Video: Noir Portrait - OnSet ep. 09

Hey, this is Daniel from Adorama Pro. Today on the set, we're going over some noir lighting for portraits and filmmaking.
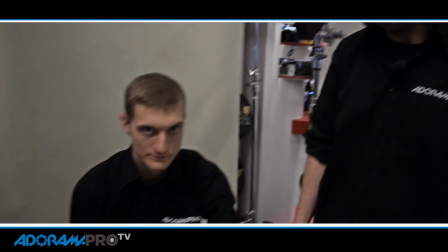[0:09]
We're gonna have Dave here. We're gonna do a nice noir portrait of him. We're gonna start off, backlighting is really a key component of that, so we're gonna start with the light behind him.
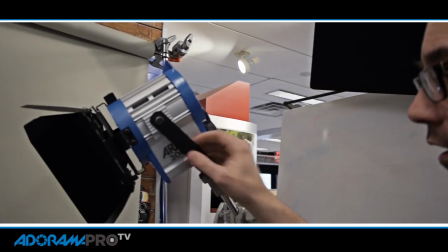[0:19]
This is an Arri 300 Fresnel. It's equipped with some barn doors so we can shape the light.
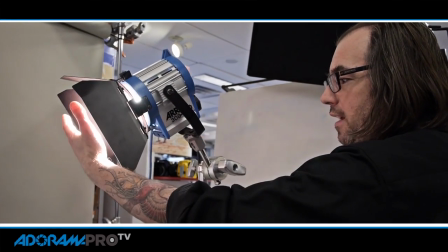[0:24]
We're basically gonna take this light fixture and create the edge light that's gonna define our subject.
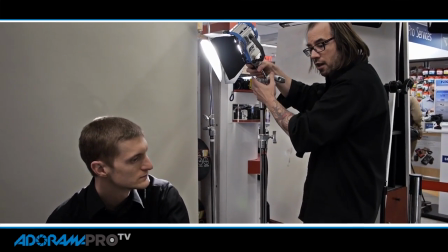[0:31]
So I'm going to close the barn doors down a little bit because I want to make sure my background stays dark. And I'm basically going to streak the light across to get it into a spot where it's going to look nice.
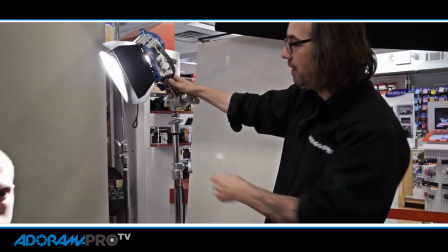[0:40]
When I'm building these lighting scenarios, I try to not turn all my lights on at once. I want to work with one light at a time to get them exactly where I want them.
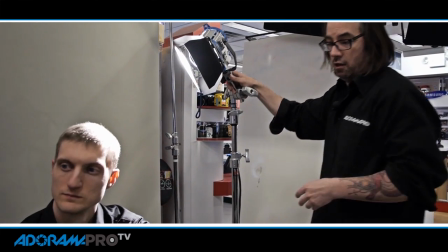[0:47]
I'm going to have Dave looking a little bit to his right. Although actually with the light on your nose, maybe it would go away if you were wearing a hat. Perfect. He's essentially going to fall into shadow in his face, which we'll take care of in a minute. But before we do that, another key feature of Noir is to have some kind of a pattern or geometric shapes in the background. So we can use the data light back here with the projector to add that.
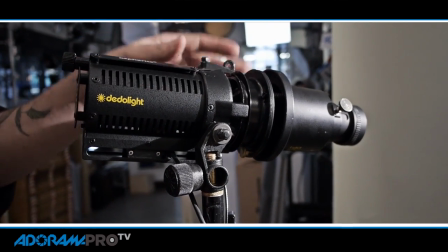[1:15]
Right here is a data light DLH forehead equipped with a DP1 projector.
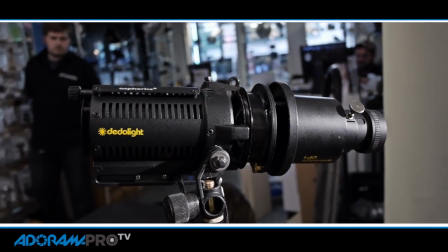[1:20]
You can do a lot of things with these projectors, but what we're going to do is put a pattern. I've got a couple of gobo patterns to work with.
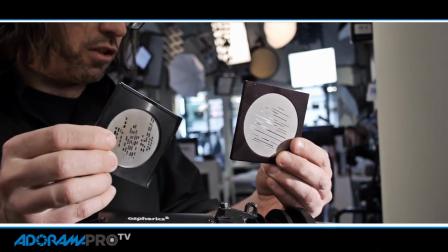[1:29]
We're going to see which one works better. This one's kind of a urban environment. This is streaks of light. They simply fit into the projector.
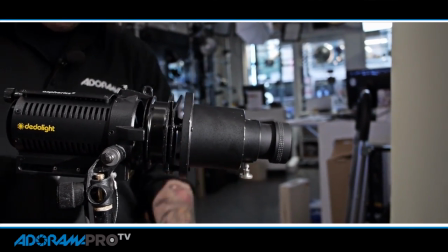[1:38]
Like this. And then down here is my power control. Turn it on.
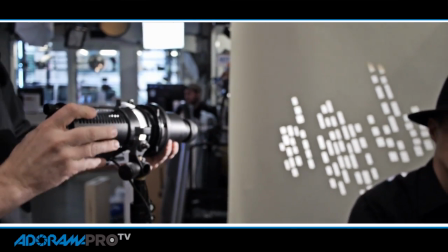[1:45]
Now you can put your projection onto the background. Adjusting the size just by moving the light back and forth.
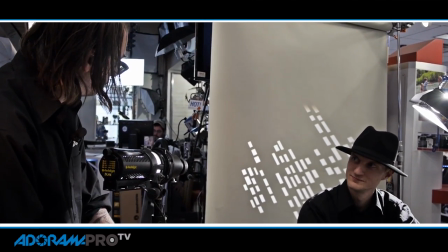[1:52]
You can adjust the angle by turning it. I can also dim it or bring out the power depending on what we like.
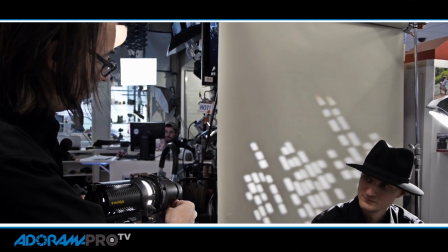[2:00]
These can be used actually, I can focus the or defocus the pattern in the background as I like.
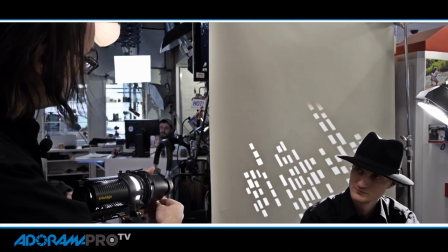[2:05]
In Noir things typically are sharp so I'm going to keep it nice and sharp and we'll see how that looks.
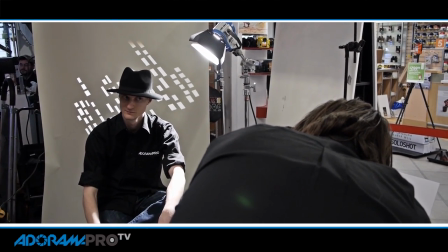[2:15]
Good. Okay, so if I were to make a photo right now, Dave is essentially going to be completely in shadow.
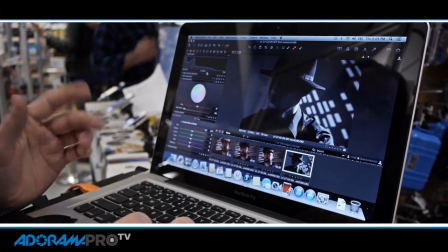[2:23]
That's going to be my base and we'll go from there. Again, this is kind of nice, it's giving him the shape, but I'm not getting any light in his face.
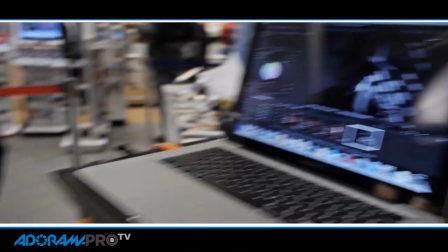[2:30]
For that, we're going to use another data light with framing shutters. Framing shutters will allow us to really control, kind of like barn doors, but a lot more precise. They're going to come in front of the light and really control that spill. So we'll take this data light here.
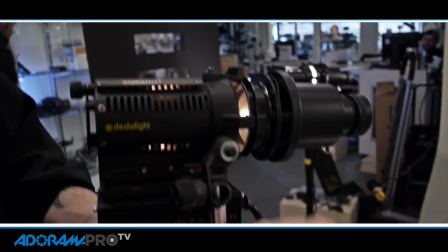[2:48]
This is just like the other data light, except it has a built-in ballast, as opposed to a handheld one.
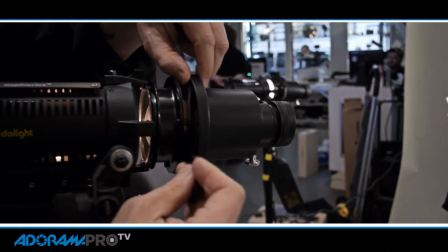[2:54]
Framing shutters go in.
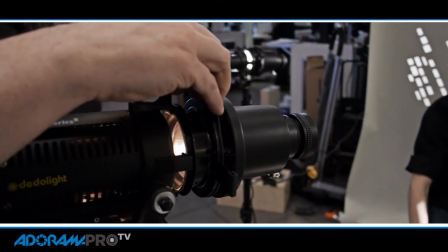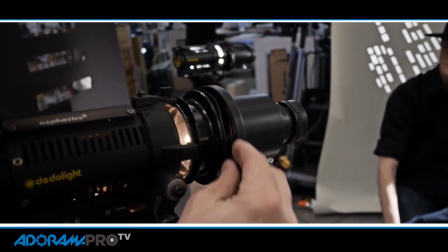[3:00]
Okay so these are, when they're used they're upside down and backwards so anybody who's used to a large format camera will be able to use these right away,
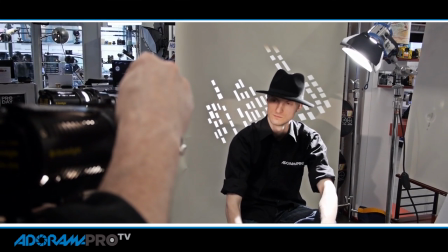[3:10]
if not takes a little practice but you can see I'm able to control how narrow a beam I want on his face.
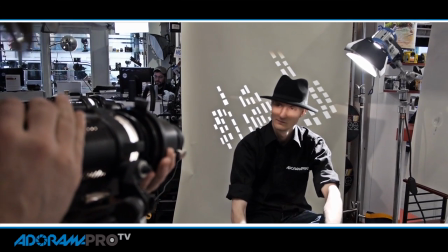[3:17]
I just want to get his eyes in the shot so I'm gonna bring it up here.
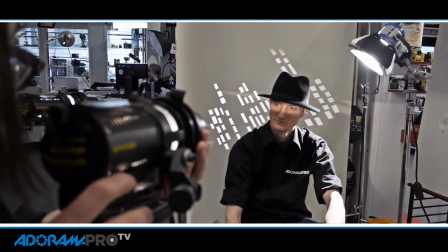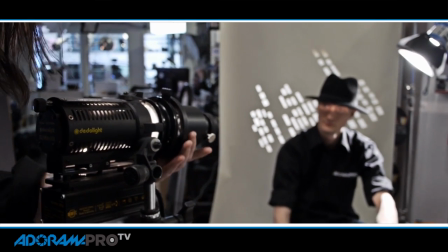[3:27]
I don't want it on the background so much so I'm just going to adjust my angle.
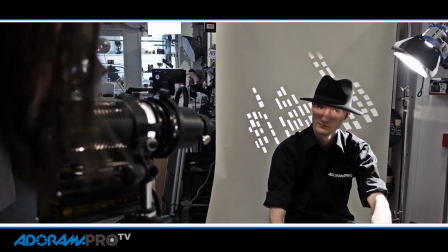[3:32]
And the other thing I can do is I can control the power output to bring it where I want.
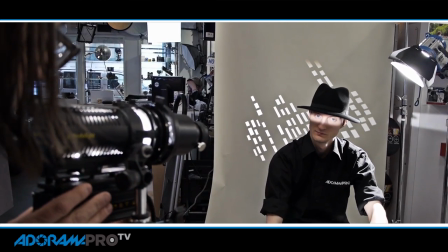[3:38]
I can be really dramatic with it. I can go down.
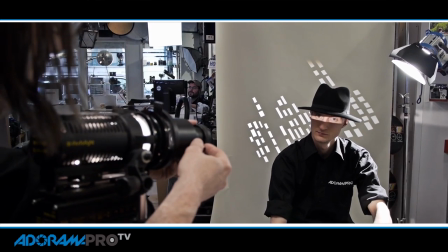[3:41]
I can also control how sharp the line of it is, if I want a really stark, hard line or if I want it to be more diffuse.
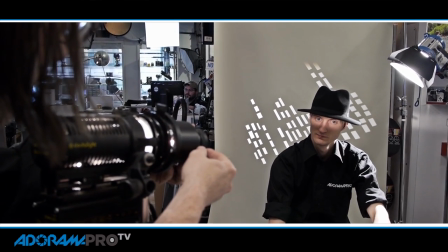[3:49]
I think for this case we're going to make it diffuse a little bit more subtle,
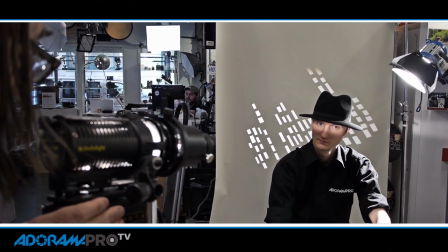[3:53]
adjust my exposure a little bit, okay, so let's take a look,